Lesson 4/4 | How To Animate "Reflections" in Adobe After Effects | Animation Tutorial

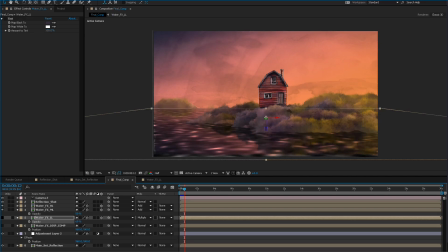We are getting what we're looking for, just probably a little too much of it so it will create it should which it seems to be doing is it is creating a little bit of depth in that water like we're getting some darker spots which is ultimately what we want to see how it's
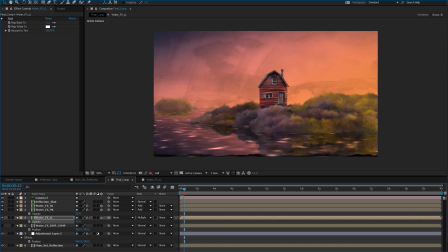feeling hopefully it's not too much and on top of that because we are using that displacement map the solution and everything that we're doing the the darks and the lights should correspond with the actual deformation of the image underneath so we should have this fairly
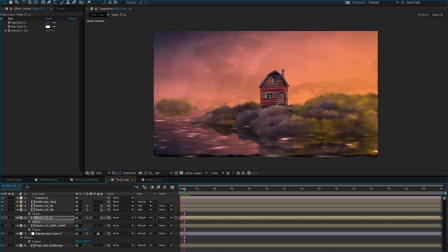believable lake water simulation going on so ultimately the next step is just to create one of these water layers here and just use it as a color you
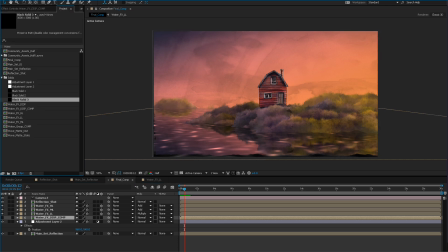can put a gradient on it as well it can really be anything you're just gonna take this black solid and we'll just duplicate it this one more time. Replace it with this black solid. And then we can just tint this whatever color we want.
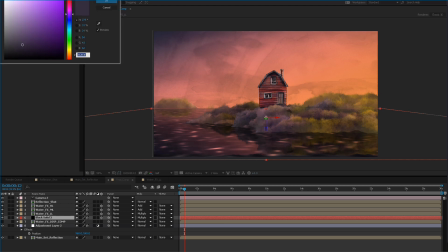So I'll just, because it's black, can really just pick a color and that will tint the water. The other thing that's really nice that I sometimes do is I'll actually just use an actual texture,
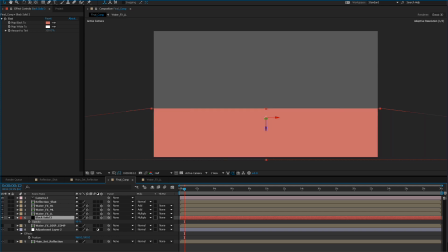like something that has like a paper texture to it or something like that. And that can be really nice actually in getting the look that we want.
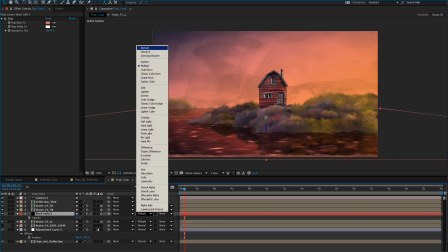So this to also we want this to be under normal and if it's at normal
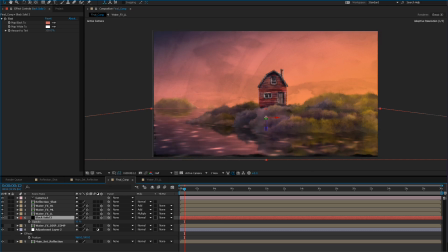we can just adjust its transparency and that's going to slowly push that image back a little bit let's go 25 and just we want to get it so that it feels like water I guess I mean it'd
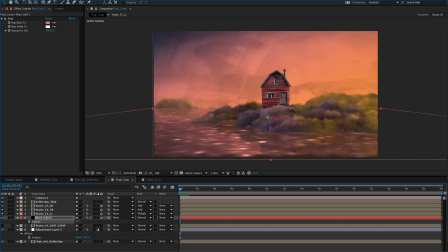be nice to use a texture on that like you could use any texture really but then you you do have to add your distortions and stuff like that you could put it under the displacement layers here these filters here and that will help sell the effect so what we could also do is
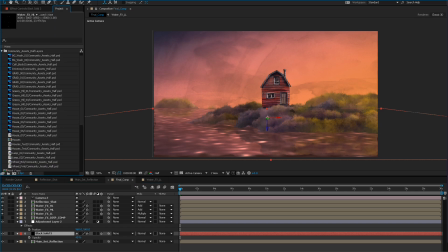if we grab we can go into the actual community assets here and i have these washes and i think we could use some of those if you wanted instead and that would give us texture at least
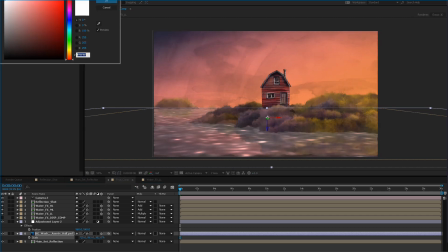on the water's surface and then we would really have to play with our tints and stuff like that to get it so it feels good
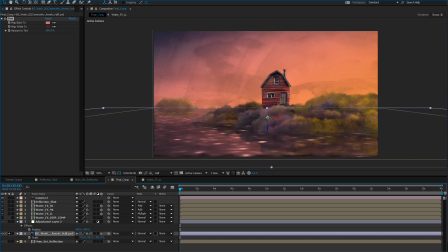so now we have this sort of like textured water layer here
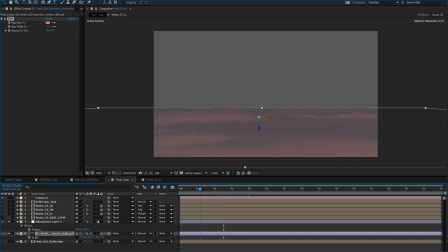which should be influenced by the deformers and things like that and then you know
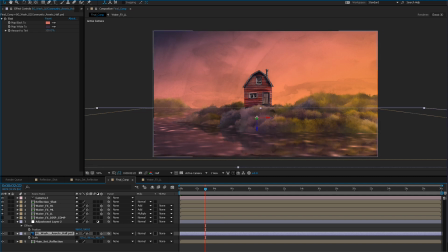it could also you know it could be a bit too much it could be but you know it's something that adds a little bit so now let's just take a look at it I think, like, it's something you can play with a lot. I feel like we have possibly too many highlights and stuff like that, or maybe there's a little bit too much going on in the water's surface,
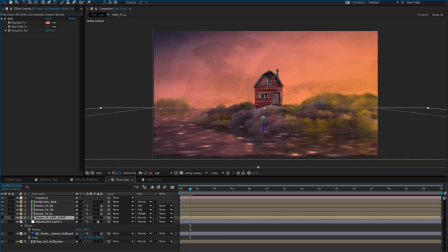and that could be being caused by either some of the darkness. Let's have a look at it. Like, it might be the dark that's a little bit too much, but really it's just all about taste at this point, and it's just kind of getting it so that until it feels nice for you and feels just believable, I guess, is the main goal here.
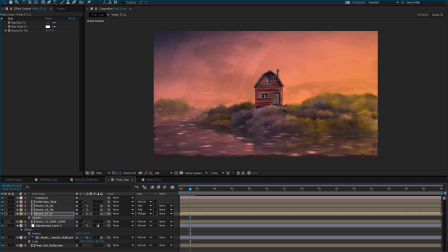so i'm just going to render this out for a second but i'd say like overall it's it's feeling pretty nice the other thing you can do is because these are big giant flat layers you can fade off the highlights and stuff so that they're not the same intensity all the way back if
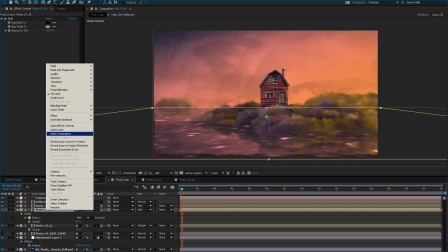you want to what you can do is um put
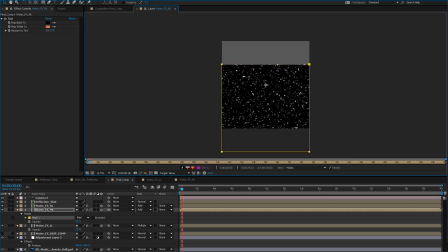a layer mask that's actually just at the back here and it just fades out the image so we can just take the feathering on that and just, you know, increase it so it fades as it gets further from the camera if you, you know, if you want it to be a little bit more believable.
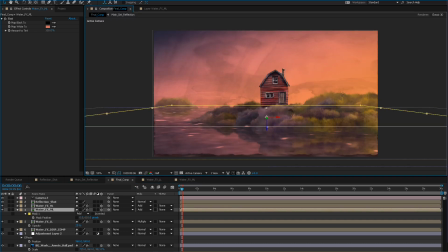The other option is when you start actually doing the oh, it looks like we went the wrong way with it. When you actually start doing a little bit of the depth past layers and things like that you can control that a little bit more.
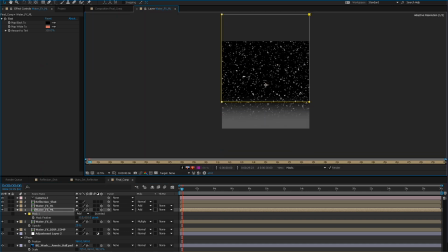Let's move it the other way.